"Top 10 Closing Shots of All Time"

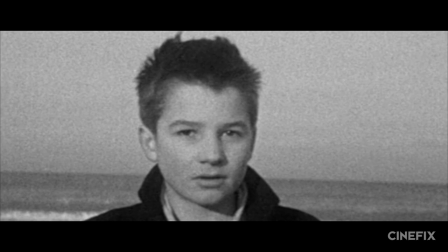8:13 Is he paralyzed and trapped or condemning the society that failed him? The look is anything and everything at once, meaning something new to everyone. And to Truffaut, he just wanted Antoine to stare at the camera. So when he looked away after a brief second, Truffaut froze him in time with an optical and just so happened to create one of the best shots ever in the process.
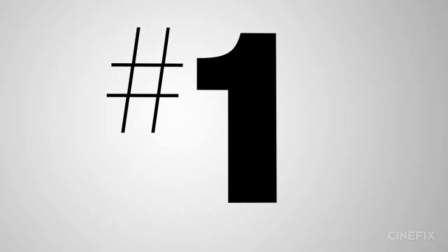8:32 Finally finishing us off at number one, we've only got space left for the classics. And that might be Ozu's Ikiru or Weiler's Sunset Boulevard.
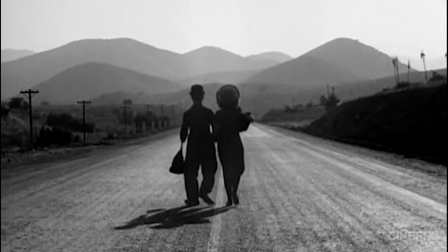8:40 It might be the Third Man or Modern Times, but we'd be fooling ourselves if we picked anything other than the long walk down a foggy runway from Casablanca.
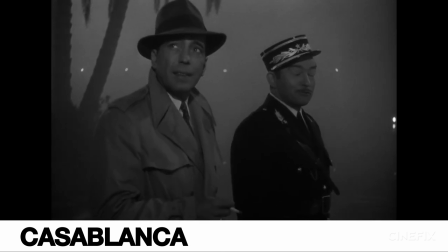8:47 Is there any shot more iconically classic Hollywood? From medium close to extreme wide, there's no better way to say goodbye to a well-loved character and story.
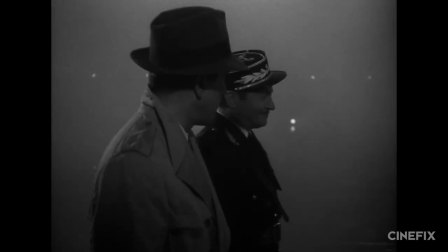8:56 They're not riding off into any sunsets, they're just strolling because, well, there's nothing else left to do.
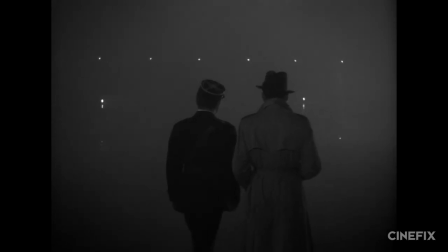9:01 Bogart's Rick Blaine is nothing other than the coolest mother to ever hit the screen.
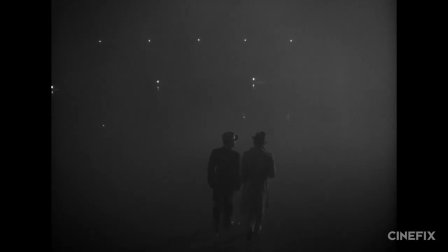9:06 And this shot captures it perfectly without even trying, which is why we think it's the best final shot of all time.
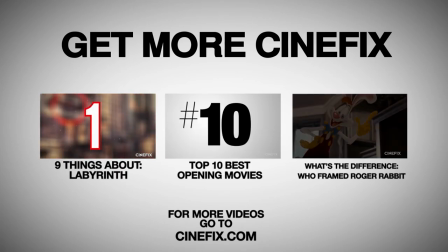9:19 So what do you think? Do you disagree with some of our picks? Did we leave out any of your favorite shots? Let us know in the comments below and be sure to subscribe for more Cinefix movie lists.